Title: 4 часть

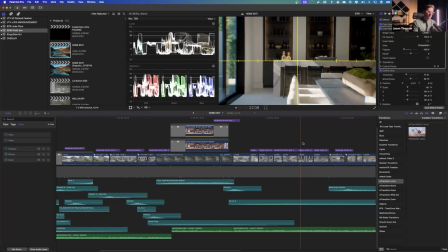This is just me moving the gimbal from side to side. Yes, I use topaz in my videos, and I will go over that at the end.
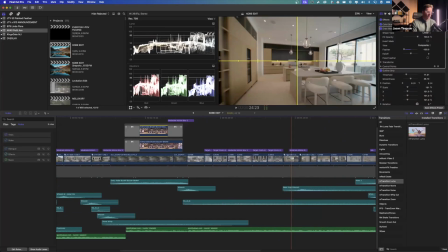Then this one is kind of like a pan tilt shot where I'm just revealing, keeping the light fixture in mind. I don't start there. I don't start there because I want to show the whole kitchen, but I know that I'm going to end at the light fixture.
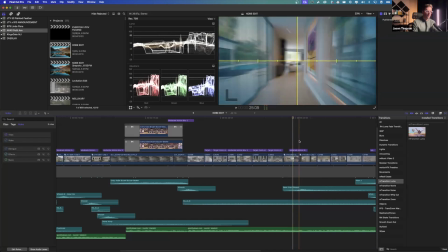And then speed ramping through here,
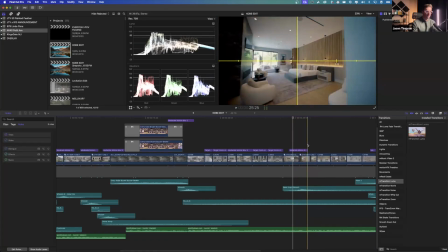matching the same movement, left to right, revealing the master bedroom suite.
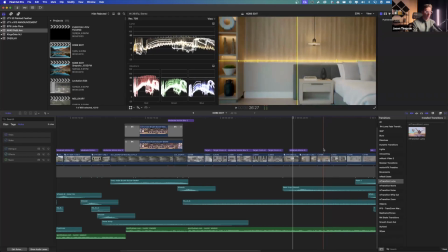Another slider shot. I tried to keep the line of that LED light with the middle of my screen. This one I actually adjusted the clip more because I wanted more of the wood to show because I thought that was a really cool feature of the house.
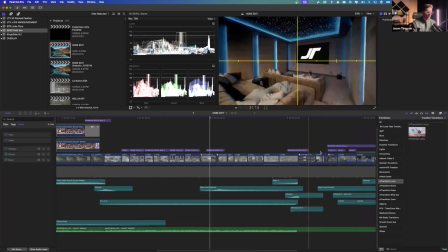But we're just matching movement to the best of our ability.
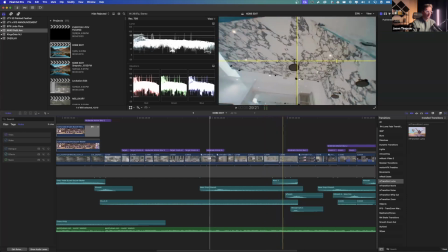Slowly revealing different parts of the house, the master bath. This is a move that I've been doing quite often. Bathrooms are usually really challenging to film. So if you start with a 12 millimeter, I like to start in PTF mode on the gimbal,
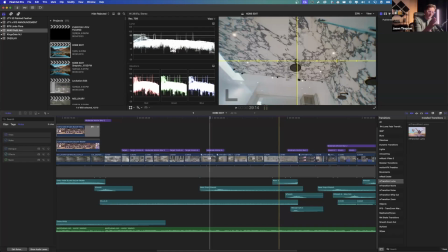and I'll start the shower head right in the center of my frame. And then what I'll do is I'll walk backwards away from the shower head, and it gives this really cool,
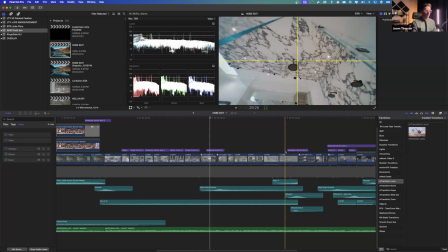basically the drones or the gimbal follows my body movement, and then the glass, you see the glass on the left and the right, just kind of slides through. It gives a little parallax, a little flare, and then transition to a zoom.
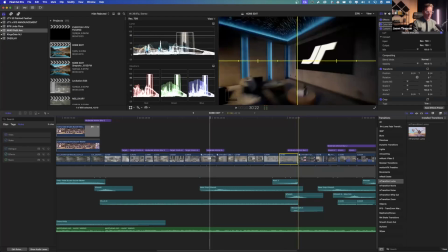And I tried to match kind of the same movement here.
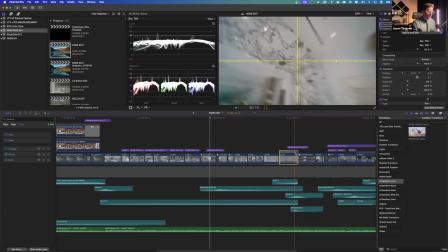If I set this whole clip to normal,
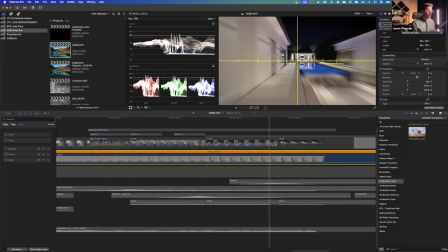and I go, oh, that's not working.
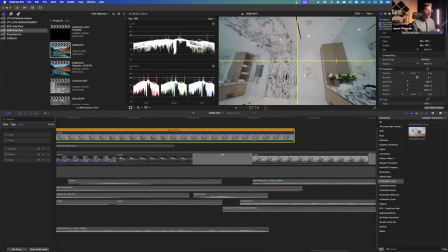You'll see as I was coming down from there, that orbiting down movement.
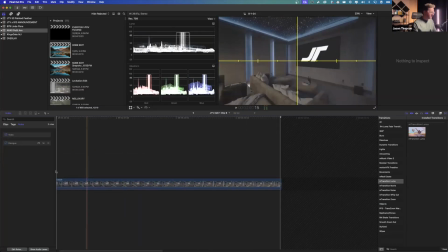I then matched the same movement on this clip where I was starting kind of up at the top and orbiting down and orbiting away. By the way I tracked my logo on the screen is the exact same way I did the Bugatti license plate.
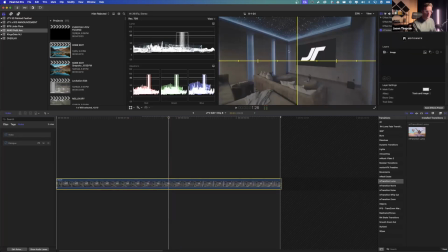I just threw on mtracker surface right here, clicked the square around the screen, tracked it forward and back, added my logo. Super, super simple. Very, very simple.
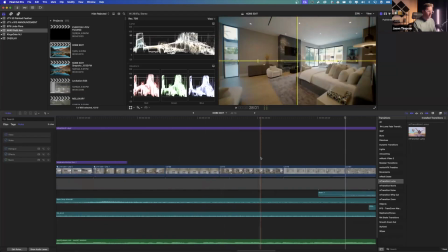Anyway, go back through here.
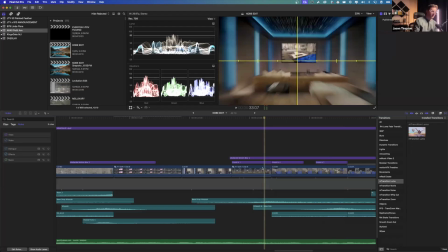This transition right here, this mask transition, what I did is I duplicated this clip that I was coming into,
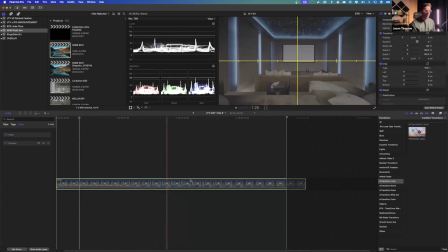and did the same thing. I created a mask over this clip,
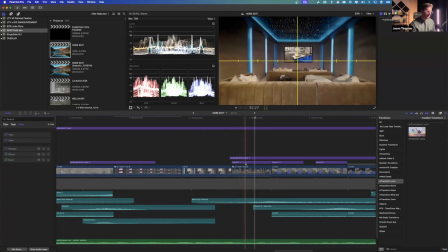compounded it, or I stabilized the clip first, then compounded the clip, then did mtracker surface again, same method as my JT logo, and I tracked with the mtracker surface,
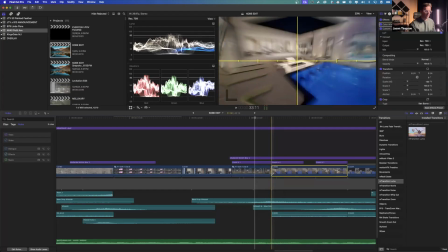I tracked this clip to it, and then just did a zoom here.
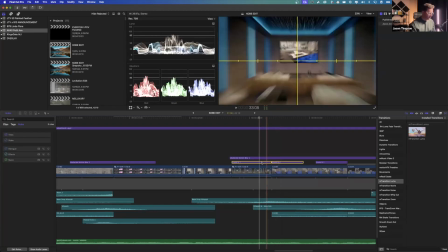You'll see these zoom in transitions too. This really helps sell the effect. Like if I pull those away, there's some movement, but it's not like as immersive as it can be. So these zoom in transitions I pulled from Ryan Nangle.
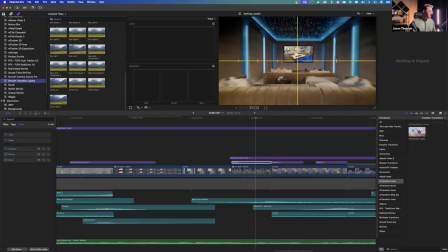Smooth transition layers is the name of the plugin.